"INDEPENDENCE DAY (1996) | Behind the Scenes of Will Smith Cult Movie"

Okay, I think this is a good place to start to blow the cover off of some of the tricks behind Independence Day's extravaganza of special effects, which are guaranteed to make your jaw drop. Oh, models. Close shot of this, please. Get in there. Look at that.
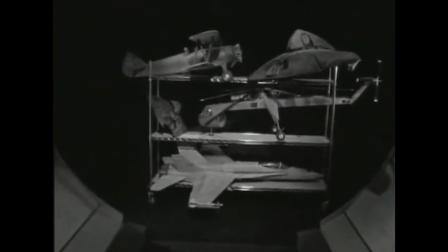See that?
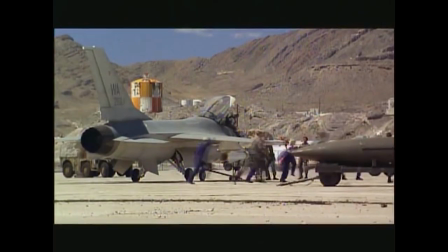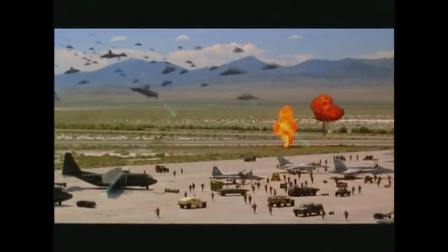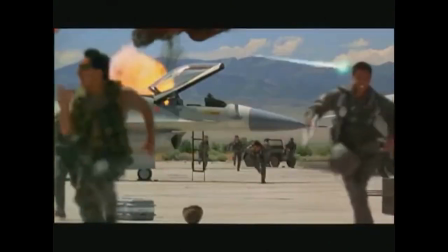I think when you do a special effect movie, I think you should do something which, first of all, you have to go to the limits of what technology can do, and you have to create sequences that people haven't seen.
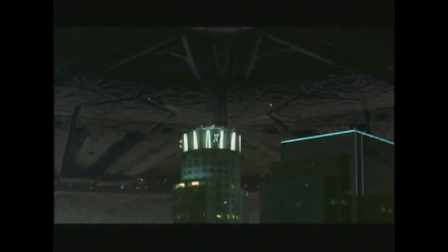We have alien spaceships above Los Angeles and some other major cities.
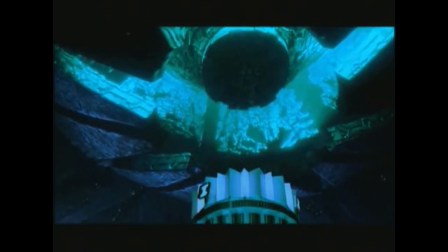So pretty.
These spaceships have a heat ray. The heat ray comes out from the middle and spreads out toward the edges of the city.
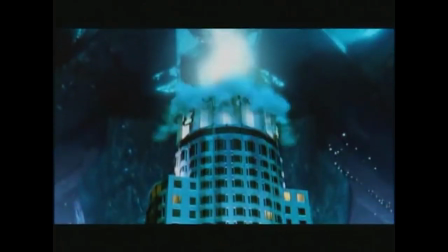We have different streets where we see this huge wall of flames coming towards us.
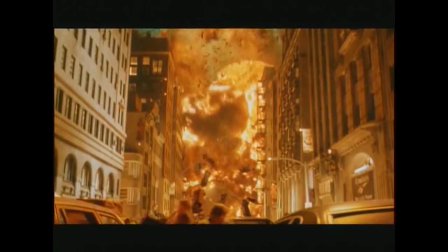When you look down the street, you want that the fire comes right at you. But fire wants to go up, especially like when you do it in a miniature.
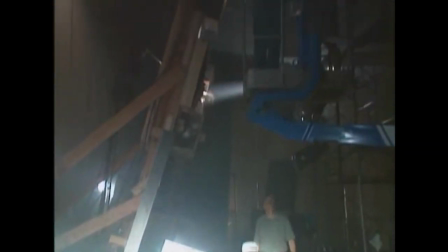So what we had to do is we had to build streets and objects upright. The street had to become pretty much a chimney for the fire. Our miniature, it's 24 scale. It's about 8 feet wide, 20 feet long.
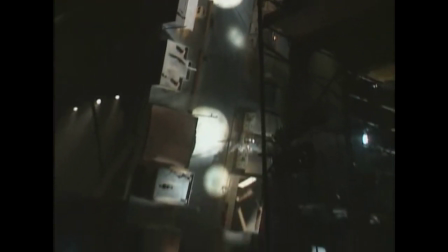It's hanging on a scaffolding at about a 10 degree angle. So when we have our destruction and our fire and everything start here, it will run up the street as it eats up the fuel. And our camera will be mounted about 5 feet off the set. A very important issue is the detail of the model itself.
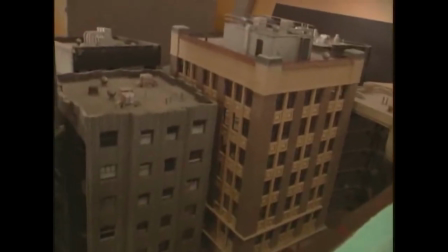Even if we only see it for a couple of seconds, it's always totally important to have the detail from bottom to top all the signs,
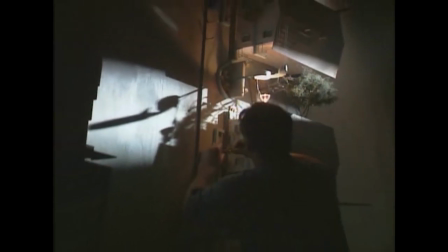all the telephone poles, all the street lights, parking meters. It basically has everything on it. We really have to be careful that the best detail is directly in front of the camera. The fireball was only one element, and then we kind of did all the interactive things.
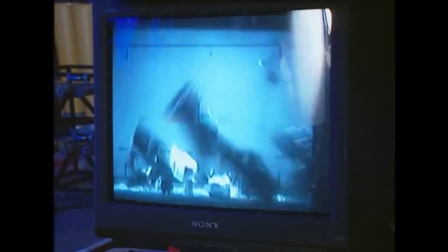We'll shoot a blue screen that will be air cannons and stuff, like a concussion wave hitting them, then we'll shoot debris, and then we'll do some live action stuff and some people in it.
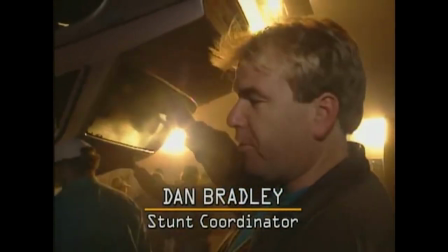The people are running away from the wall of destruction. Cars have been picked up in the concussion wave and been flung far forward.
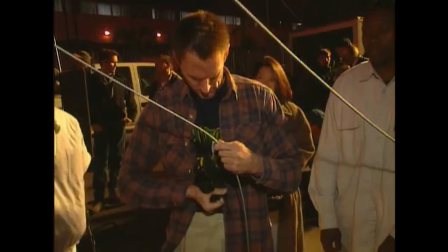All right, stand by. Pictures up, please. And let's start the smoke, please, and the wind.
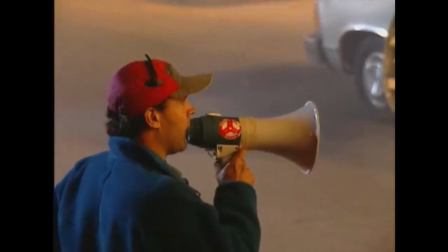And rolling, please.
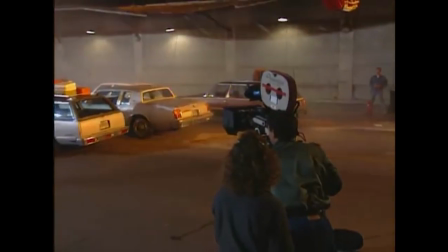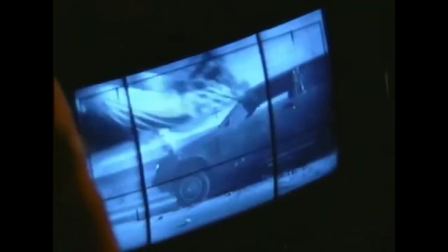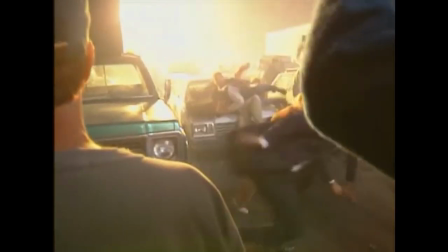Right now we have six units shooting, and we're all shooting like the similar shots.
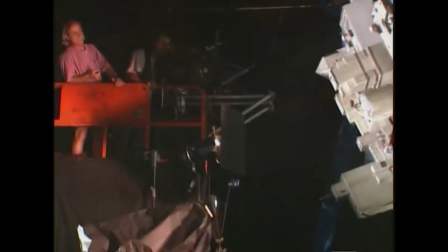Model Unit 1 shot the city street. Model Unit 2 shot the pyro, the fire coming through.
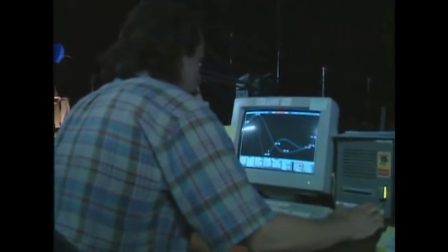Motion control is adding the element of the spaceship above, and then I shoot the blue screen people running in the foreground. We all always get together and talk about lighting and making sure we match everything. So it is very complicated, but if you get it right, it looks fantastic.
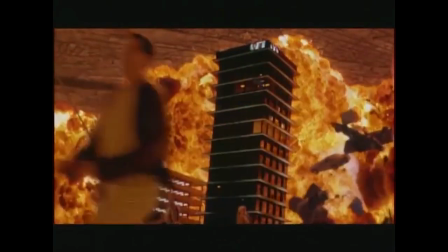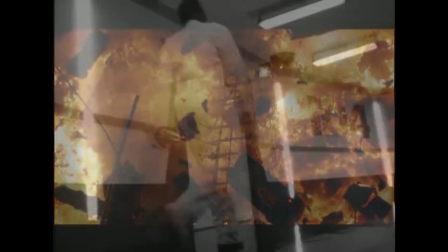It's around here somewhere.